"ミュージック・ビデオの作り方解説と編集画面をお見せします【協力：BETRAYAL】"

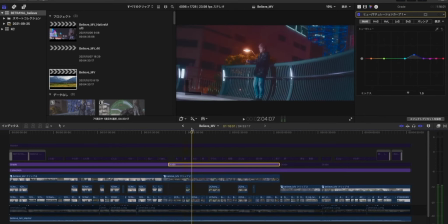[20:07]
そうするとこういう白い照明結構デイライト系の照明がパキーッと真っ白純白っていう感じになりますねさらにそれ以外のところってちょっと青みがかってくるわけじゃないですか
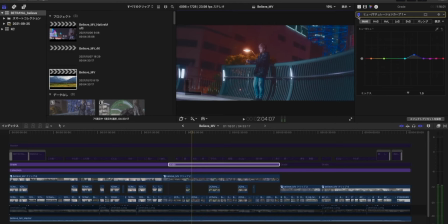[20:24]
それを撮影段階で狙っておいてこういう風になるわけですよでブルーをティールに寄せていくっていう考え方を僕はすることが多いのでこういう風にグレーディングしてるという感じ
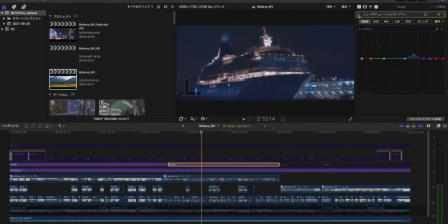[20:45]
これもここ外すとこういう感じですよだけどつけるとこういう感じ
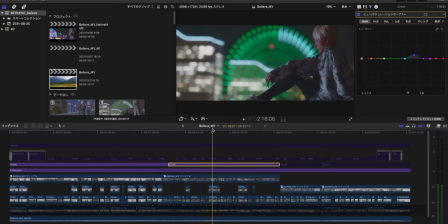[20:52]
ネイビーというかここはねブルー少ないですけどそれでも洋服とかのあたり見てもらうと分かるんですけどどうしてもブルーがかかってる場所があるのでちょっとティールによっかってくるよっかってくるっていう感じ
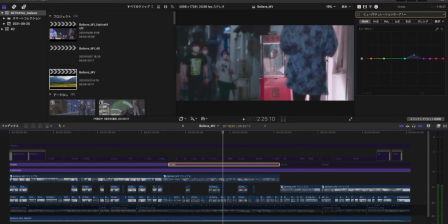[21:10]
こういうシャドウの部分も消すと全然ミュートしておくともうナチュラルな感じだけどこれ入れるとこういう感じになる感じですね
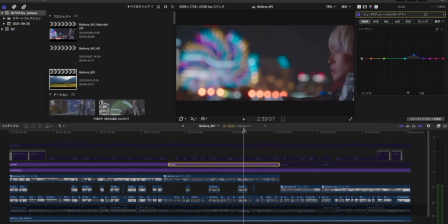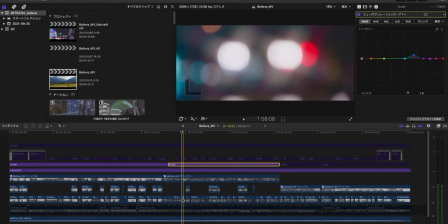[21:28]
ここなんかはクロスフィルターを使ってレンズの前玉にそもそもクロスフィルターをつけて
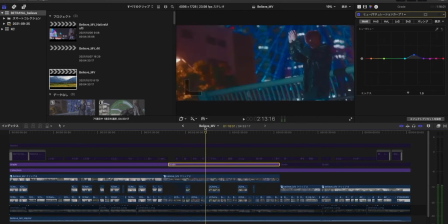[21:35]
ピンボケで玉ボケを撮るとかそういうBロールの使い方も僕は結構好きなのでこういう風に撮ってるという感じですねグレーディングとしてはこういうとこもそうですよ
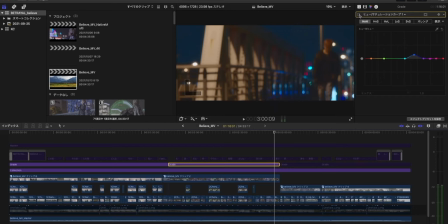[21:50]
これをオフにするとこういう絵になるわけなんですけどこれを入れるとティールオレンジな感じになるじゃないですか
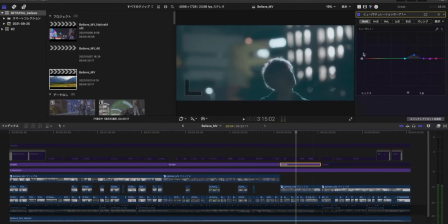[21:58]
なのでいいかなと思ってやってますこれがデーメロなんですけどデーメロもほぼほぼサビとやってることは変わりませんねカラーカーブもこんな感じで、ヒュー対サチュレーションじゃなくて
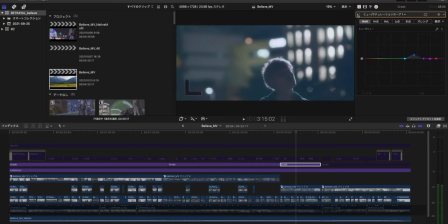[22:12]
ヒュー対ヒューかこれもこういう感じになってるんで外すとこういう感じナチュラルな感じじゃないですかで、これがこういう感じ
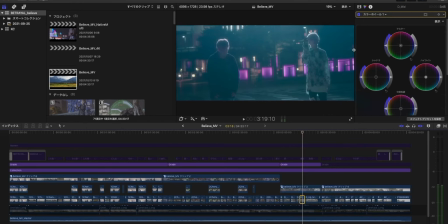[22:22]
っていうで、かなり逆光ハレーションを狙って撮っていってるのでいい絵でしょこれ外せば超普通なんですけどこれを入れるとティールオレンジっていう感じ
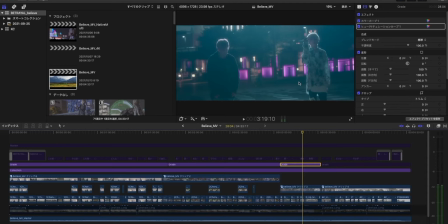[22:39]
ティールによるっていう感じねでこれハレーションをそもそもで起こしていて
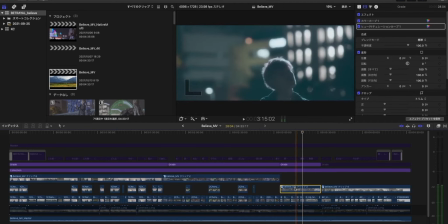[22:46]
かつプロミスト風のこれがあるのでこれを外すとこういう絵になるわけですよ
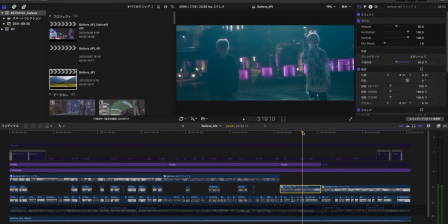[22:54]
暗いしだけどこういう感じになるわけですね
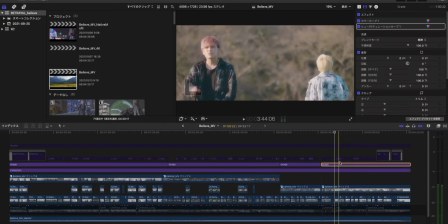[23:00]
最後のシーンが撮影では一番最初に撮ったシーンここで一部ジンバルを使っているカットがあるんですけど
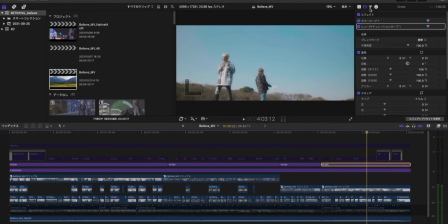[23:09]
こういうカットねここのグレーディングに関して言うとまずカラーカーブだよねカラーカーブはちょっとコントラスト付け目だけど基本路線シャドウの一番下は持ち上げて
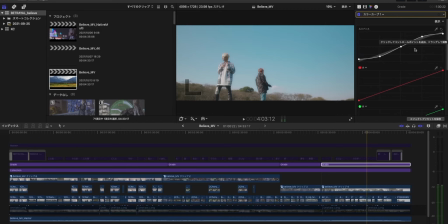[23:24]
ハイライトの一番下は下げるっていうことをやってますでもう一個ねヒュータイヒューで空空の色をちょっとティールに寄せてますこれオフルとこういうブルー
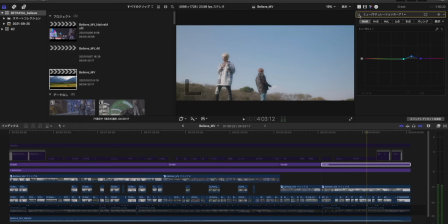[23:41]
なんだけどもうちょっと印象的な記憶に残るようなそれからフィルムっぽいというイメージでこういう色にしてます
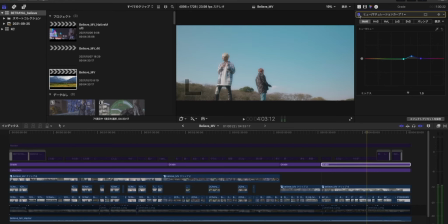[23:55]
いいよねこっちに寄せるフィルムっぽい感じフィルムのブルーっていうかフィルムの空の色っていう感じにしたかったなっていうことで若干ティール側にあの緑側に寄せてますでまぁこう撮ってるわけなんですけど